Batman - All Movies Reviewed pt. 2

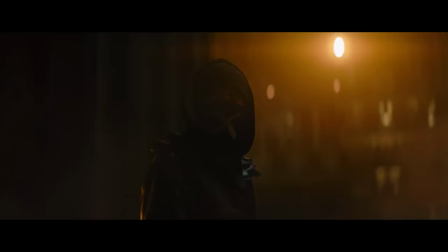61:50 Batman is terrifying. We can finally see Batman's impact before we see him on screen.
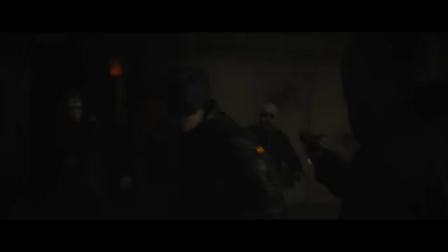61:57 The intro is so good at conveying everything we need to know. This isn't a Batman that's focused on being a paragon of hope and justice. This dude is pissed. And you can hear this in his theme song, which is one of the best Batman themes of all time at this point.
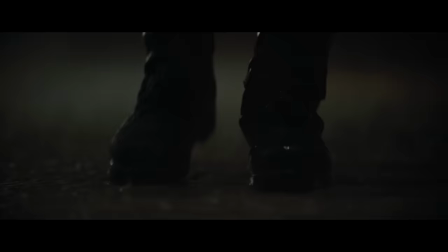62:10 Like, listen to how part of it sounds distinctly unheroic. It sounds like music from a horror movie.
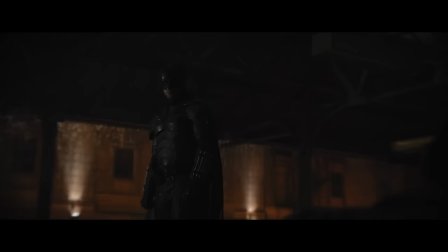62:16 It sounds like it's building up to a jump scare. Like I said, this all works very well to immerse us in this version of Gotham,
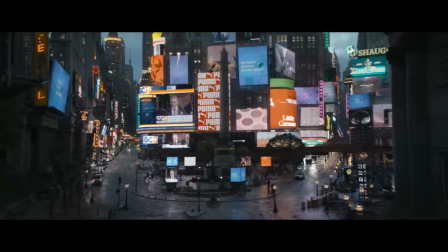62:26 to the point where it feels like a splash of cold water when we finally move on to a scene in the daytime.
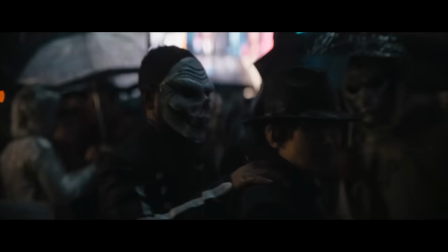62:31 This noir intro sets up a film that's okay with taking its time.
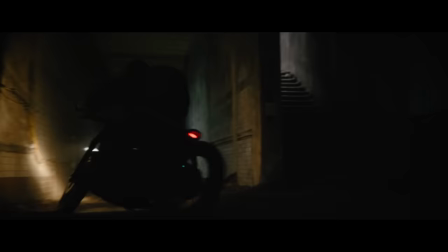62:34 I was actually surprised to see that this is the longest Batman movie, though I know a lot of people think it's a little too long.
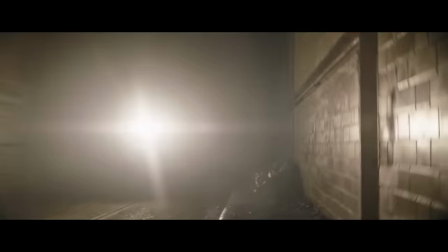62:40 And I can see that perspective, but I simply enjoy spending more time in this world. I wouldn't call it a masterpiece of pacing and tension like The Dark Knight, but it's not trying to be that.
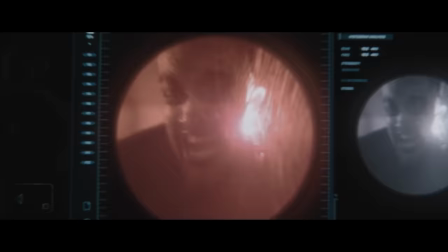62:50 It's not trying to be a crime thriller, it's trying to be a murder mystery. I enjoy that it doesn't move at a breakneck pace.
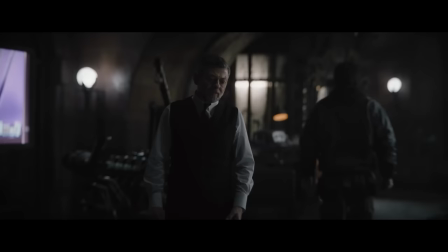62:57 It feels like a mystery that takes Batman and his pals a while to unravel. And it gives us more time to learn about this version of the Gotham characters that we already may know.
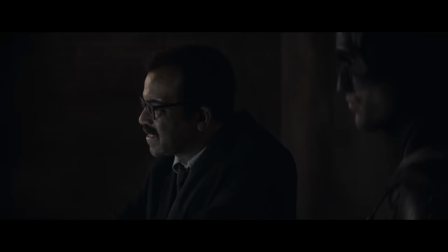63:05 Gordon here is a lot less confident than any other version of the character,
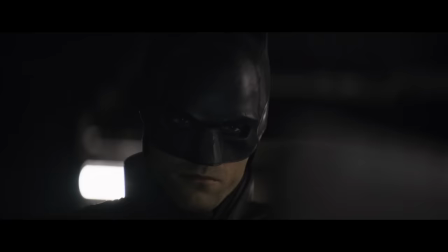63:09 which works here because it makes sense that he would rely on Batman to help him with cases that he can't solve with his perspective alone.
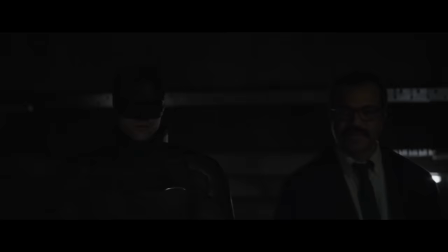63:16 I also really like that him and Batman feel like friends here. They feel like college roommates.
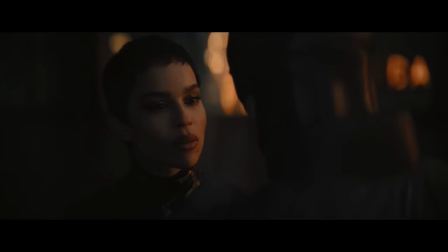63:20 Zoe Kravitz serves as the only on-screen Catwoman that I've actually been emotionally invested in.
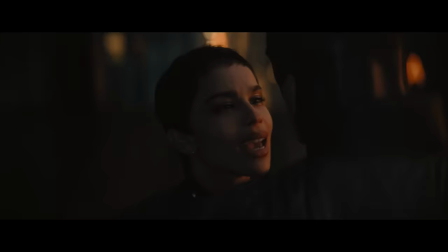63:26 I like that her chemistry with Batman is actually believable, and that she has a stake in the plot to keep things fresh.
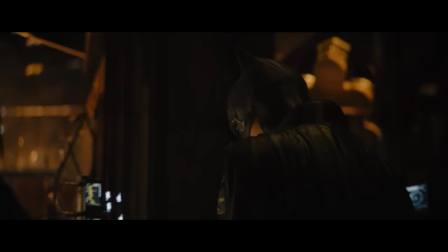63:31 I also like that her and Bruce are interacting for most of the film, so the slow burn romance gets to build naturally.
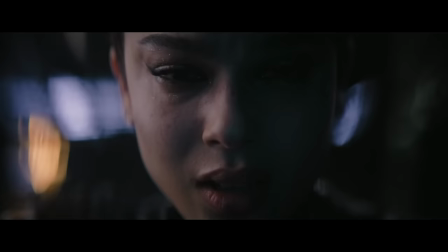63:38 She also seems to genuinely care about him, which is not common among the Catwomen that we've seen in these movies. Overall, I'm happy to say this is one of the few acceptable Batman romances.
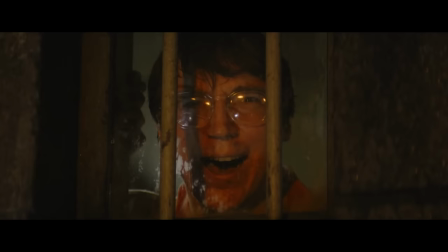63:51 Paul Dano is one of the best actors of the modern era, and it's fun to see him just do whatever the hell he wants.
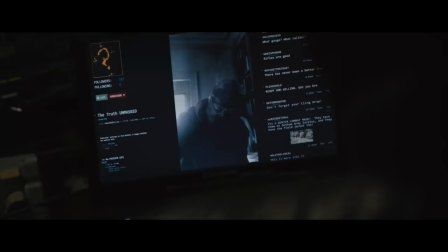63:57 He also succeeds at being the first person to make the Riddler terrifying. And I also like that he's an internet nut job.
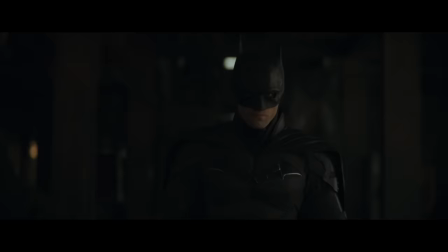64:03 It's very fitting. John Turturro is severely underrated as Carmine Falcone. J.
Falcone?
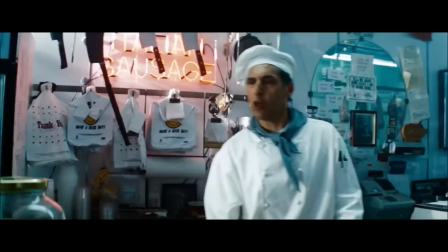64:09 Oh hey, they said his name right this time. I like when an actor like this gets to put on a villainous performance.
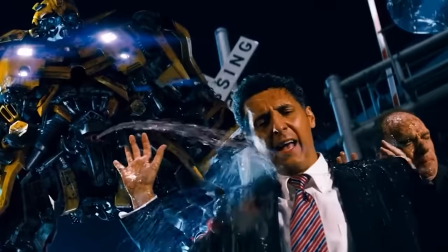64:14 Maybe this is just because I'm used to seeing him in those fucking Transformers movies.
Bumblebee, stop lubricating the man.
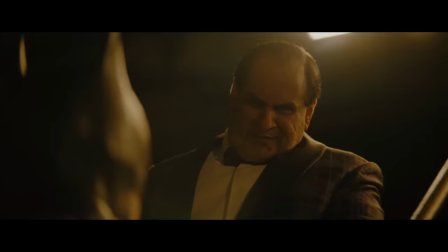64:21 And of course, while we're on the topic of the best actors of the modern era, Colin Farrell is absolutely insane as the Penguin.
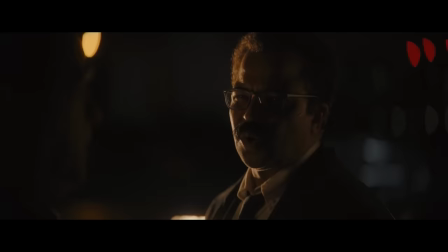64:28 Like, there's a lot of people that still don't know this was Colin Farrell. That's how good he is. All of these characters are so full of life and they add a lot of texture to this version of Gotham.
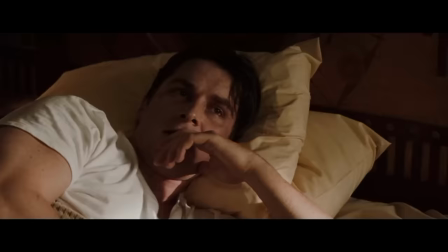64:37 One minor complaint I have about the Nolan trilogy that I haven't brought up yet is that at times the characters kind of just boil down to
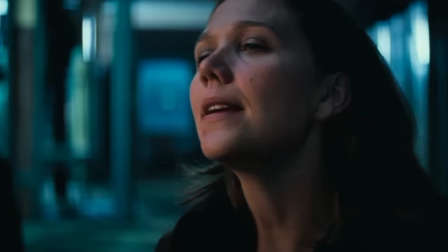64:43 Batman, the bad guys, and then everybody else. Most of the side characters have the same desires, the same outlook on life,
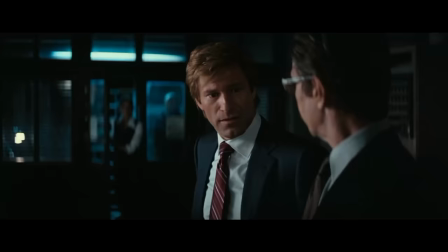64:51 the same narrative goals, so sometimes they can just feel very samey. But that's not the case here, and it makes for a more interesting Gotham. Strangely enough, I also really like how funny this movie is.
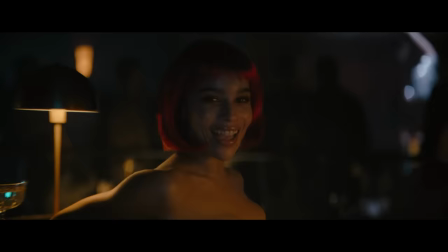65:03 Yeah, a lot of dum-dums complained when this movie came out, saying, it's not funny enough.
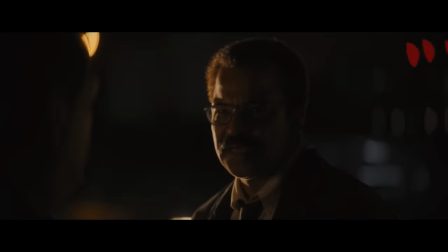65:08 And I don't know what fucking movie they watch, because this shit is hilarious.
Maybe we can talk about what they did to my partner's face.
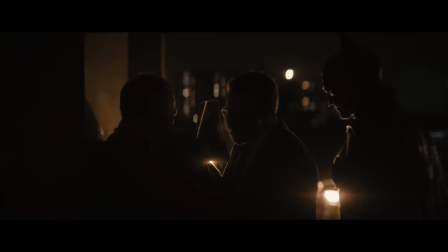65:15 Holy God, what are you showing me? His head. Come on! Open your eyes!
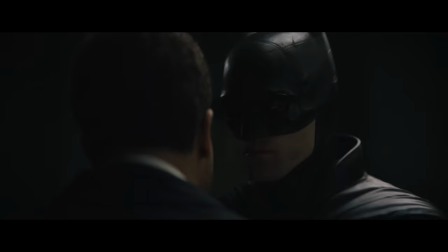65:20 The humor is a lot darker and more morbid to fit with the overall tone, and I think it helps to give small moments of levity in an otherwise pretty dark story.
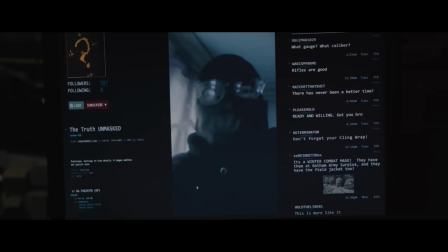65:28 You have the identical twin goons that keep getting tricked by Batman, Riddler's YouTube influencer video,
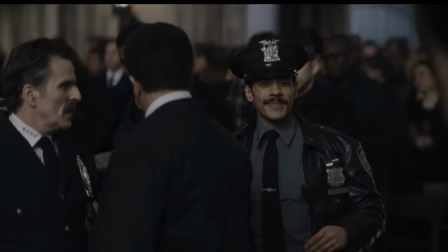65:34 and there's also the bit about how everybody who hates Batman is a huge Bruce Wayne fanboy.
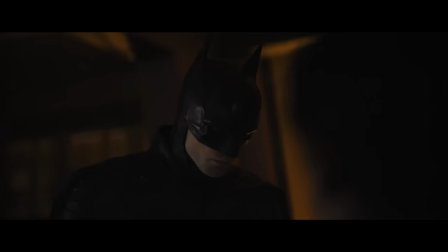65:39 This movie is not at all embarrassed to be a comic book movie. It's not embarrassed to be goofy sometimes.
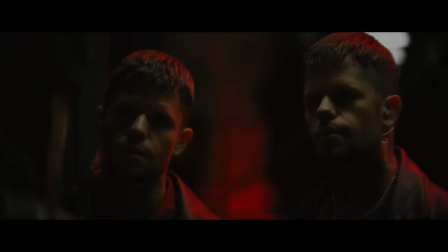65:46 It may be dark, but it's also okay with utilizing schlocky aspects of the Batman world that still feel appropriately comic booky.
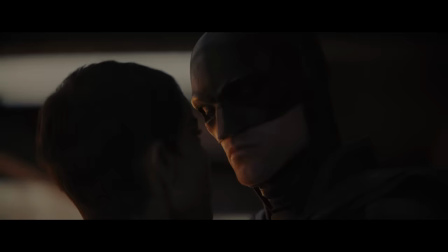65:54 And this helps because when the lines are corny, it fits the tone.